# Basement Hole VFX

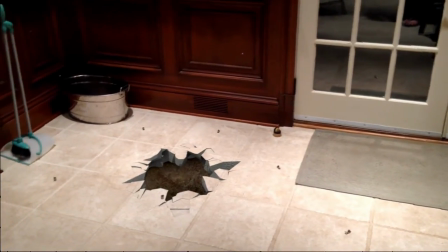[0:03] Well it came downstairs this morning and this is what I found in the basement. Now man this really doesn't look right.
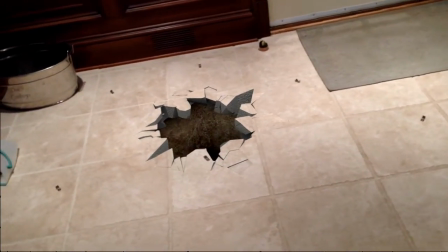[0:11] I'm no fluorologist or anything but I'm pretty sure this isn't supposed to happen. I'll go see if I can find some spackle or something around here.
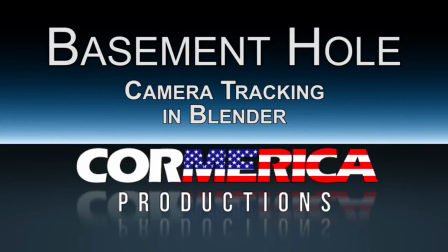[0:21]
Hey it's Dave Corboy from Cormerica.com and this video is a quick overview of the basement hole project I did to learn a few things about Blender.
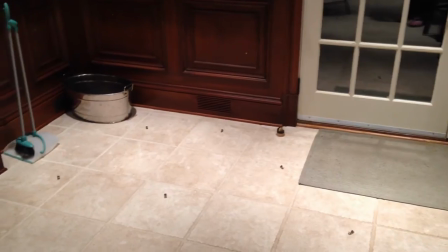[0:29]
The project began with this video of the floor in my basement, as you can see there's no hole.
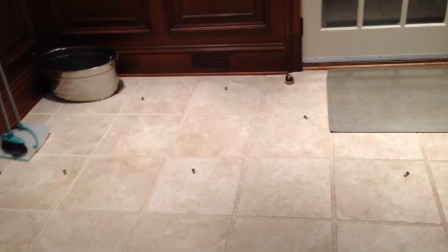[0:35]
The video became the clean plate on top of which I added the computer generated effect of the broken concrete floor.
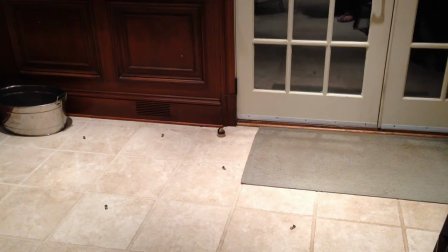[0:42]
Most any graphics software can make it pretty easy to put a 3d object into your scene, but if the camera is moving the process isn't so simple.
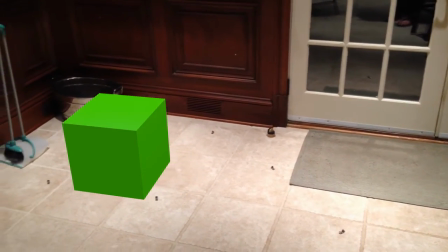[0:49]
The effect won't look real unless you capture the 3d object from the same perspective as the real camera when it originally move through the scene.
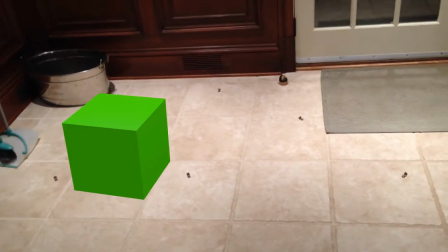[0:56]
So the key element of this project was camera tracking, computing the location and orientation of the physical camera in 3D space so that we
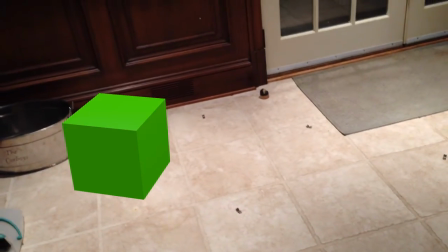[1:04]
can recreate that camera inside the computer and then add computer generated objects to our scene.
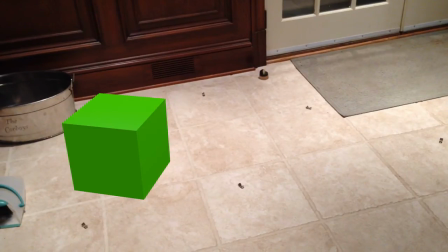[1:09]
The trick is that we have to figure out the camera movement using only the frames of the video.
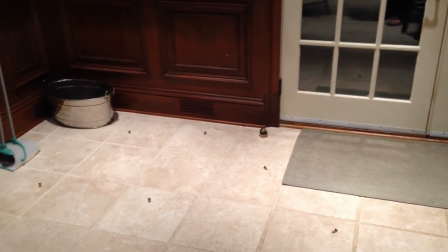[1:15]
Creating a virtual camera solution requires that we first identify certain representative points in the scene.
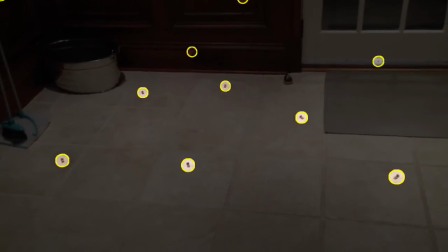[1:21]
I put some tiny stickers on the wall and scattered some objects on the floor to make this easier for the test.
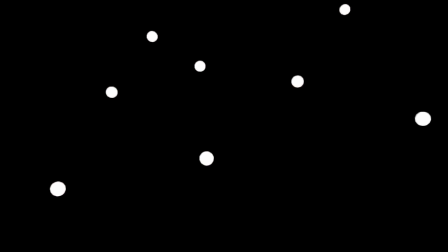[1:27]
Based on the way these points move over time, the computer can calculate where the camera actually was as it captured the scene.
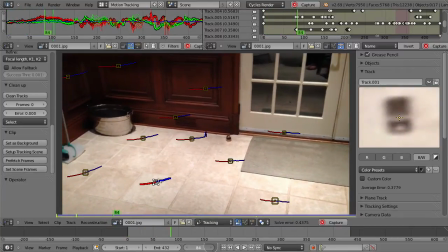[1:36]
In this screen we help Blender identify each of the reference points. On the right is the close-up image of the point we're currently working on.
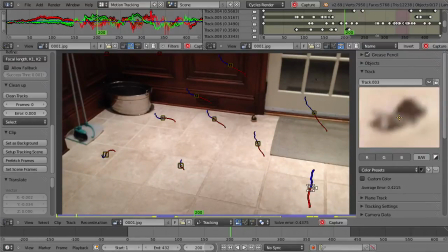[1:44]
You can see the completed tracks of the reference points showing where they have been in red and where they're going in blue.
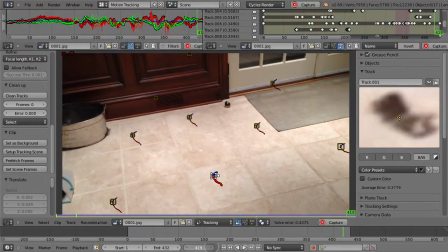[1:49]
This helps ensure the tracks are smooth and makes it easier to see any errors.
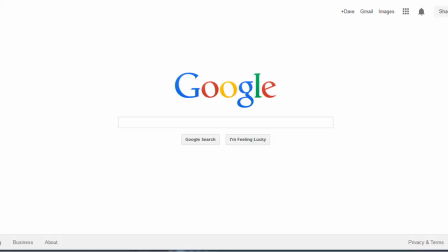[1:54]
I shot the original video on an iPhone 5 and using the specs for the iPhone lens and camera along with the object tracking data,
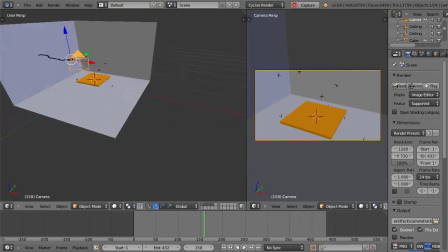[2:02]
Blender can now calculate where the camera was in 3D space as I captured the original basement video.
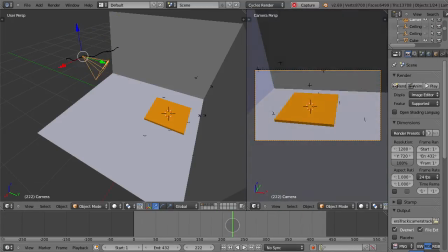[2:08]
Once the solution is computed we have a virtual 3D set and a camera that matches the movements of the physical camera.
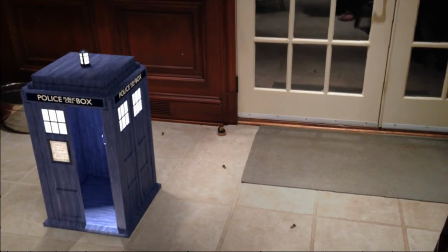[2:15]
With just this we can already do some cool things.
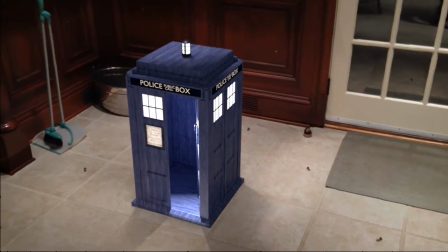[2:18]
Here I added a small TARDIS from the TV show Doctor Who by simply dropping the object into the scene and capturing it with our new virtual camera.
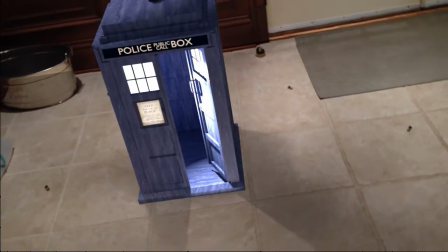[2:26]
Now that we're compositing the matched 3D perspective of the scene over the top of the original frames, the object sticks to the background and looks like it's actually there.
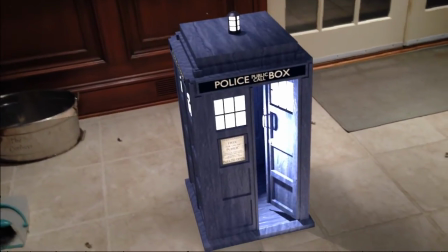[2:34]
But creating the hole was a bit more complicated.
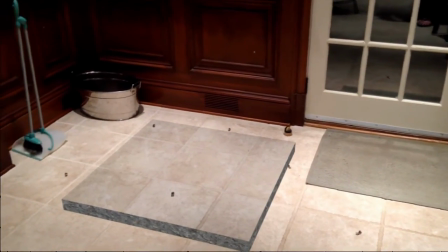[2:38]
It started with his artificial floor slab, just a simple box textured with a floor image from the first frame of the video projected across its surface.
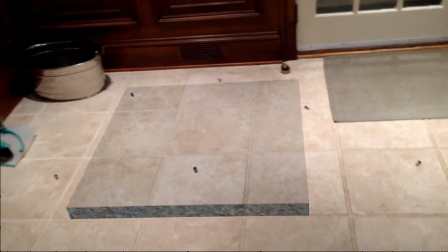[2:46]
Much like the TARDIS, it can now sit inside the scene and appear, sort of, like it was there in the original video.
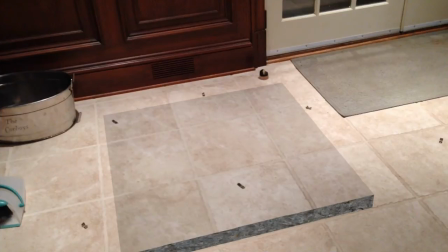[2:53]
In preparation for the next step, I had also textured and bump mapped the edges of the slab with a concrete material,
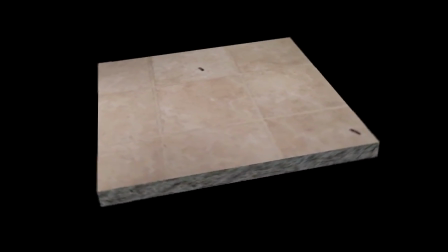[2:59]
so that this appearance will carry through as we crack the slab into pieces.
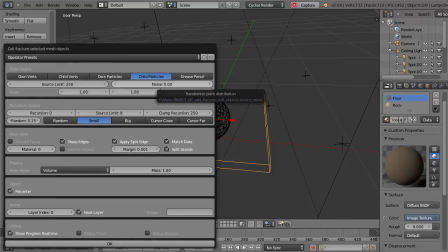[3:04]
Blender includes a very useful plug-in called Cell Fracture that will break apart a solid in a controlled way, most importantly retaining or interpolating the UV mapping of the textures through the fractured pieces.
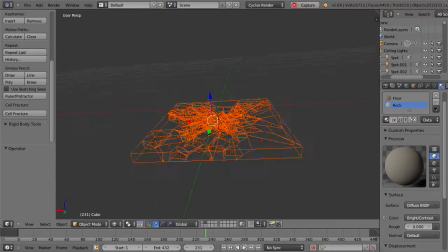[3:16]
This means that even though the pieces are now broken apart they still retain the color and texture of the
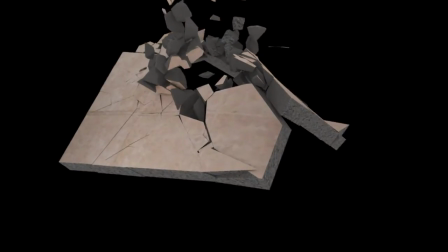[3:21]
original solid object both on the top floor surface as well as inside along the cracks.
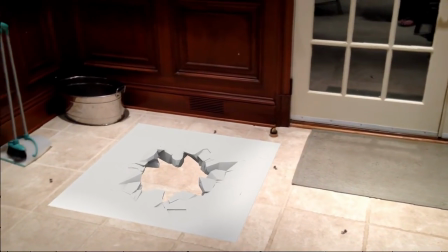[3:27]
So after using fracture to create the broken pieces I then spent some time tweaking the arrangement of the pieces into what you see here.
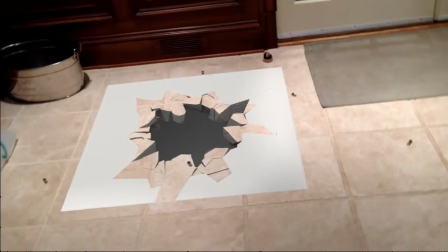[3:35]
To complete the broken floor I removed the unbroken parts from the model and this is the result rendered with the floor and edge textures,
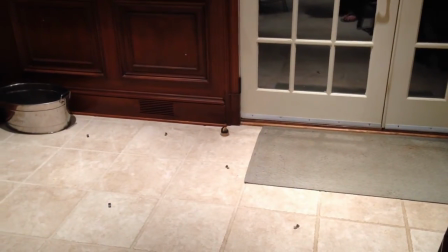[3:42]
as captured by our moving virtual camera. This transparent overlay can now be applied over the original video frames, just like the TARDIS.
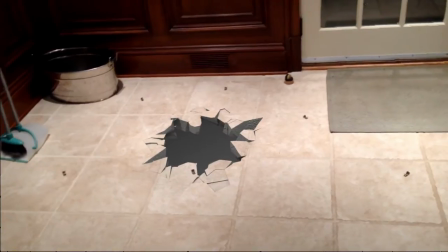[3:50]
Again, the matched camera perspective gives the illusion that the broken floor is part of the scene. For the final version, I added the dirt walls to the hole to complete the effect.
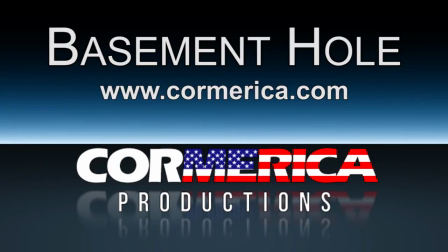[3:59]
Hope you enjoyed this video on my basement hole project. Thanks for watching. I'm Dave Corboy and I hope you'll come check out our other effects projects over at Cormerica.com.